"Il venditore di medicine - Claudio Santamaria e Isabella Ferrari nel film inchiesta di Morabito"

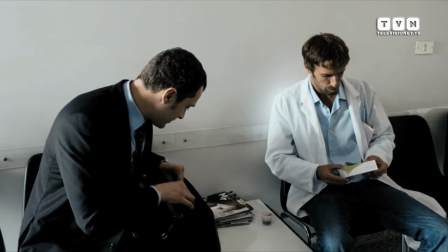Pravamina, una statina per il colesterolo, un farmaco interessante perché è molto efficace pur avendo un basso dosaggio.
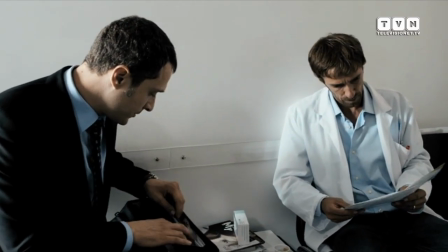Ho dovuto, al mio malgrado, occuparmi del reperimento di un farmaco che non era ancora in commercio, era in commercio in un altro paese, mi chiedevo perché non arrivasse in Europa questo farmaco e quindi ho cominciato a interessarmi a come un farmaco veniva prodotto, le varie fasi di produzione e soprattutto a come venisse immesso in commercio. Da lì ovviamente mi si è aperto un mondo perché ho visto che in realtà il
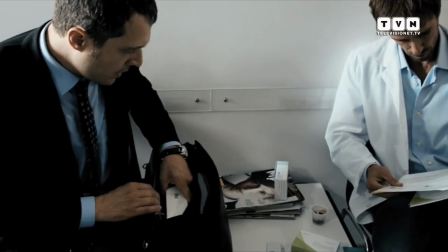farmaco viene trattato come una qualsiasi merce in circolazione,
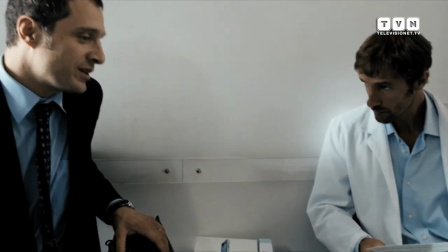non vengono altre regole, una di queste purtroppo è il comparaggio, ovvero sia la spinta, la pressione che le case farmaceutiche fanno sulla classe medica attraverso i loro informatori e poi fino ad arrivare alla vera e propria corruzione.
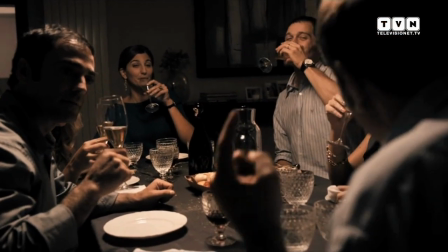Ingegneri, altro che professori, informatori medici, altro che ingegneri. Come ti va il lavoro, Bruno?
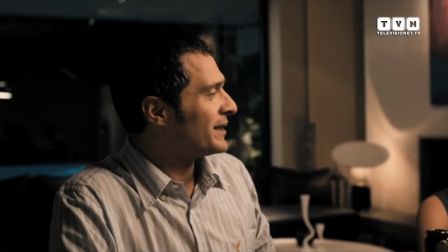Alla grandissima, come sempre. Va bene, va bene.
Ho lavorato molto su questo ex veterinario,
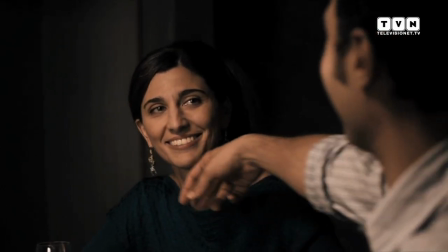su questa figura di questo ragazzo pieno di ideali che sceglie di fare un lavoro per proteggere delle creature innocenti, per curare delle creature innocenti e che si ritrova a fare questo mestiere per necessità e distrugge tutti i suoi ideali. perde tutto, per inseguire poi alla fine un sogno vuoto.
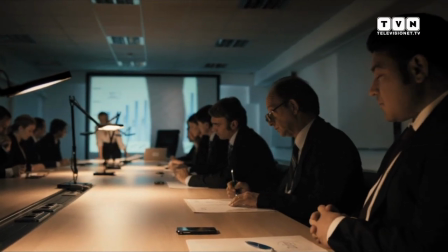I regali vanno fatti con criterio, sai a cosa mi riferisco? La regola dell'11, Giorgia.
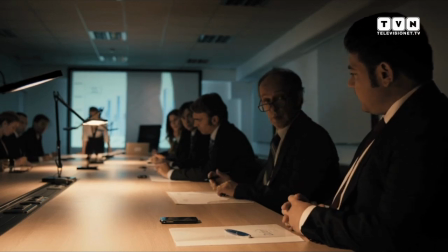Un regalo deve fruttare l'azienda 11 volte quello che è costato.
Mi sembrava veramente tosto e forse esagerato, dico ma non è possibile che a capo area di in un'azienda farmaceutica ci sia una donna senza nessun scrupolo, con un'umanità a zero e quindi ho preso le mie informazioni, mi ci sono dedicata proprio perché sentivo che la cosa era reale e nello stesso tempo ne volevo avere la certezza per poi buttarmi senza reti con le indicazioni che mi ha dato il regista chiaramente.
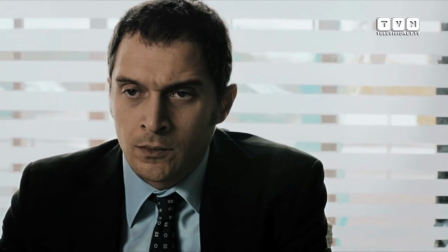Cos'è? Non sei stato tu a chiedermi uno squaro?
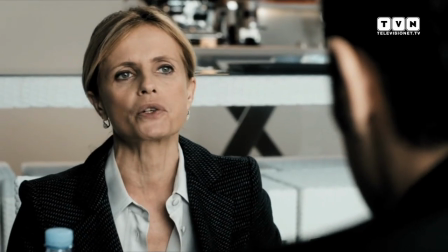Ci hanno già provato due dirigenti ma mi sono tornati con la coda tra le gambe bruciati. Mi hanno offerto di tutto.
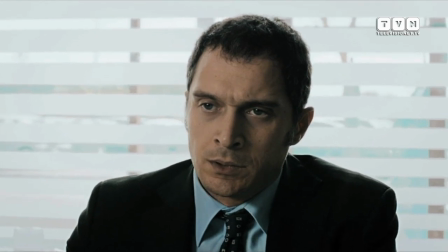Convegni, puttana, automobili, niente. Sposato, fedele, apparentemente incorruttibile.
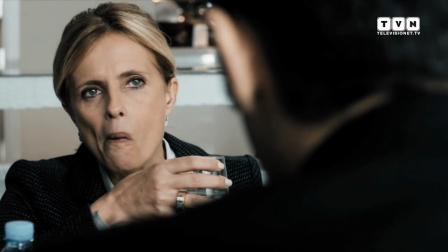La caratteristica peculiare del lavoro dell'informatore farmaceutico è quella di essere costantemente sotto pressione,
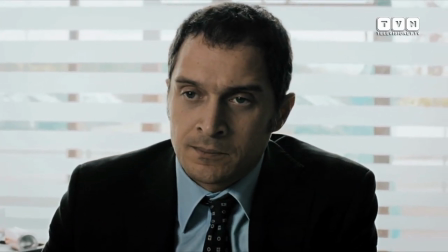avere costantemente per tutto il tempo, per tutta la loro giornata e forse anche dopo il fiato sul colo del loro superiore,
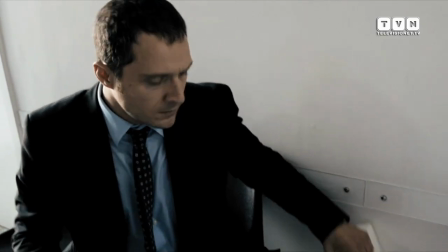del loro capo aria si chiama quindi occorreva un approccio narrativo,
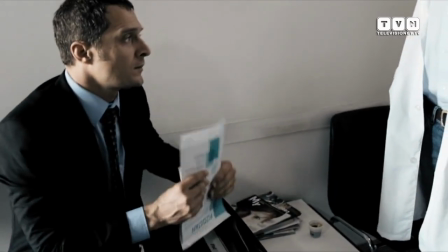un approccio di ripresa che rendesse questo stato di pressione per cui sono stato molto vicino al protagonista,
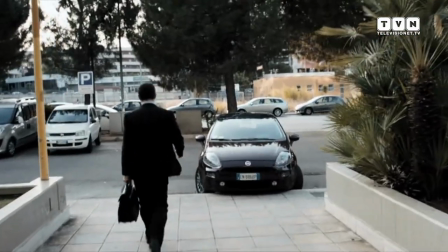a Claudio Santamaria con la macchina da presa ho preferito dare, anziché con un montaggio serrato,
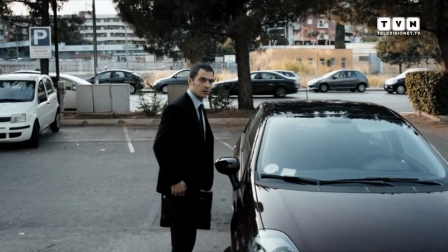dare con dei piani di sequenza però molto soffocanti, molto claustrofobici questo senso di oppressione.
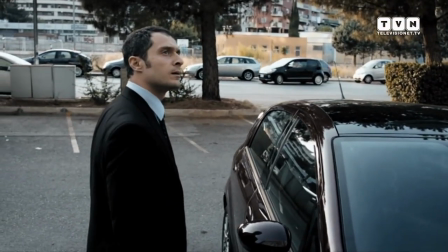Ho lavorato molto su questa dipendenza,
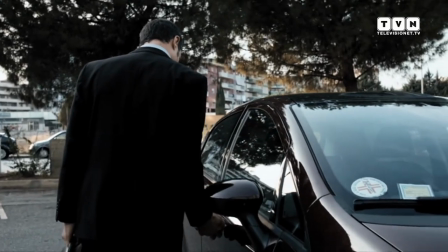perché di fatto il film è dipendente dai farmaci che prende per reggere i ritmi di lavoro, una specie di cocaina legale, come di una fetamine, ed è corrotto.